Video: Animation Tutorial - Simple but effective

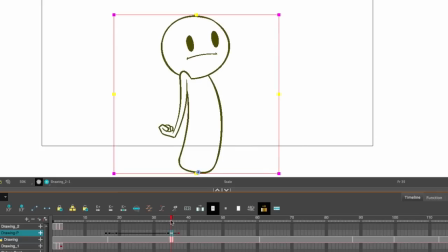If I make a keyframe there and then pull it over the top of the first one, what was that in between is now the key. There you go. So that looks quite nice.
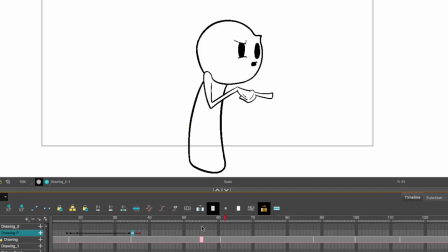For a movement like this point forwards, we could just take that same keyframe movement again. This is one of the huge advantage of using pegs is that the animation can be applied to any drawings at all. I can paste it down here and see the same movement play out. Now it is quite effective. We're gonna do things a little bit differently this time.
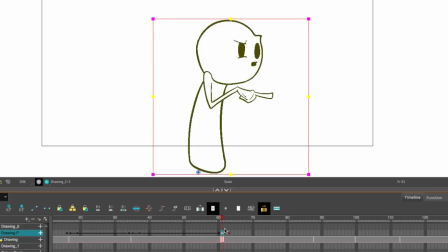The same keyframe pacing but on the core one in the middle rather than a scale I'm gonna give it a shear by bending it forwards just a little bit so rather than a pop it's a flick. That's probably a bit much so I can do my in-between keyframe trick again. So of course in returning back to this pose we can do the same thing again.
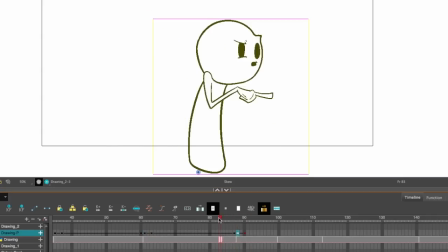Having it shear backwards just a little bit this time but where we can really take it a little bit step further is when we pull this one back and it gives it that anticipation, we can give it a polar opposite anticipation, if that makes sense.
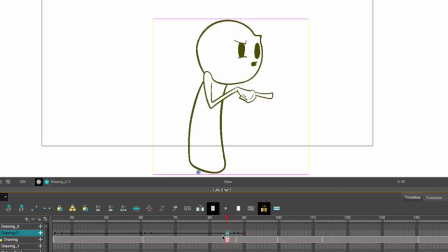So with this keyframe immediately before the drawing changes, put in a new keyframe to before it. This one is going to shear forwards. So it's going to flick very suddenly from a shear forwards to one backwards before settling into its final pose. See how that looks. There you go. So that's a different mood yet again.
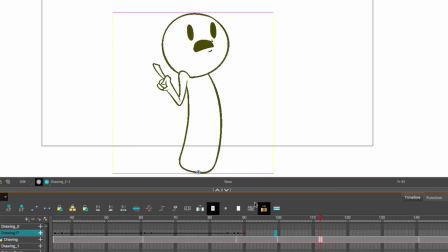I'm gonna create a similar look for this next one moving into the finger raise once again. So two keyframes either side of the drawing transition and one with a single frame distance either side. This one will be scorching down just a bit and this one will be pulled up just a bit.
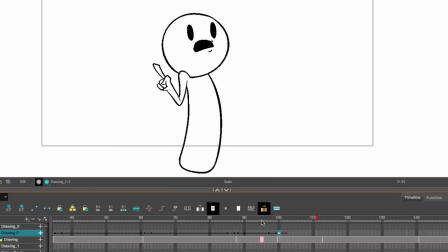Remembering to keep the mass the same. So there you go, he has a little bit of a pull down before he hops up.
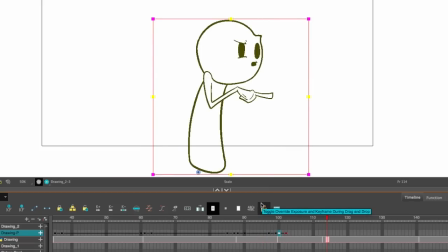It's important to keep the mass the same which is you know for however much you pull it up is how much you bring it in and vice versa.
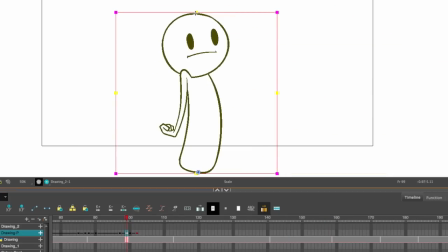If I were to not do this and just have it stretch down and stretch up it creates an almost undesired look rather than it being a bounce per se it does look more like a stretch. See what I mean? Once more on this point forward I'm going to do the same sort of keyframe layout again.
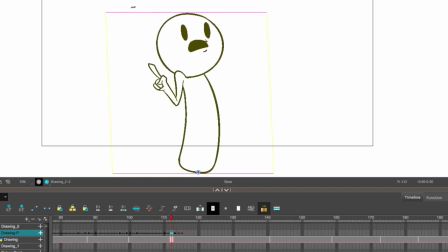Going back to our original shear type movement where it's going to pull back and then pull forwards creating that look but we're going to take advantage of easing a bit more this time. Pull it back to have two frames of in-betweening at the beginning and three at the end and we're going to give it a quite extreme
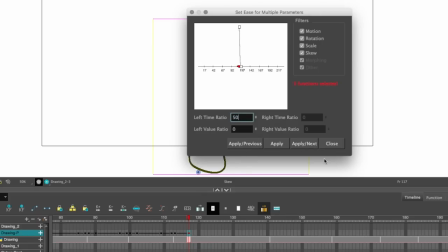amount of using 50 at the end and the one at the start will have 40 which creates this look.
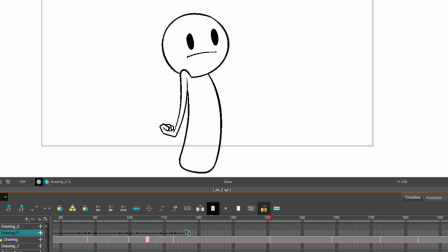It ramps up and slows down showing how much is launching into this movement. Remember that keyframe cycles can be recycled. I'll take this one from earlier when he moves up into the finger raise and use it to restore the finger raise back to the middle like that.
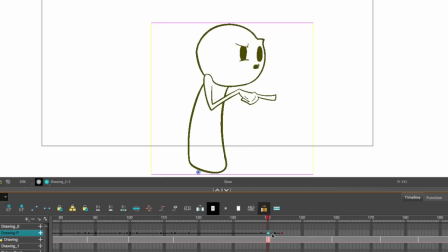This time I'm gonna add a one-frame spacing between the two most extreme points. Pull it back one frame so that the drawing transition is when it reaches the tallest most point which looks like that.
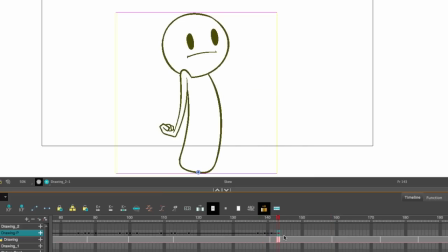So that's a pretty cool result there. I'm gonna start mixing together some of the other things we've learnt now.
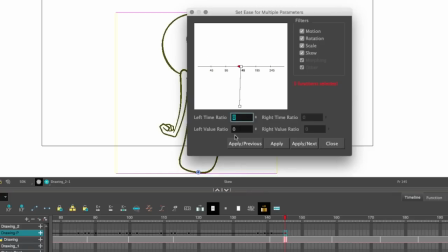Pull the ending keyframe out, buy a few more frames, give it a fairly strong ease of 60 to
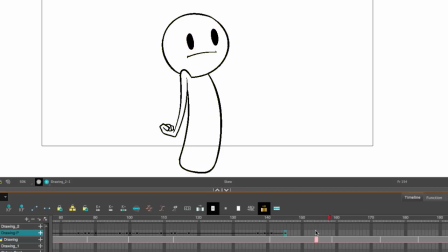show I'm coming to rest. For this final movement point up and down. It's time to combine everything we've talked about so far to create something rather dynamic indeed. So first I put down two keyframes to signify the start and the end of the movement and then slap in a few others.
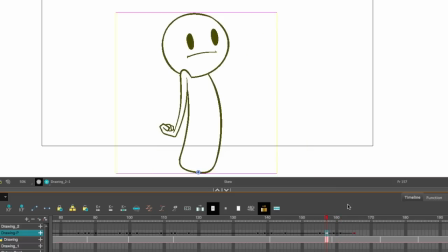It doesn't need to be the final positioning but just a rough guide on all the positional movement that I'm going to have. The first is going to be a squash down and a shear to the left.
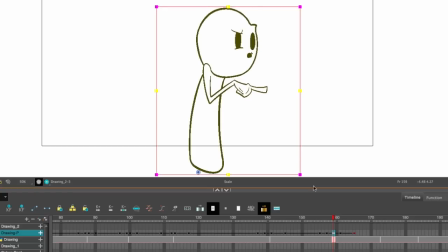This one will just be a pull up and this one will be pulled down and sheared to the right.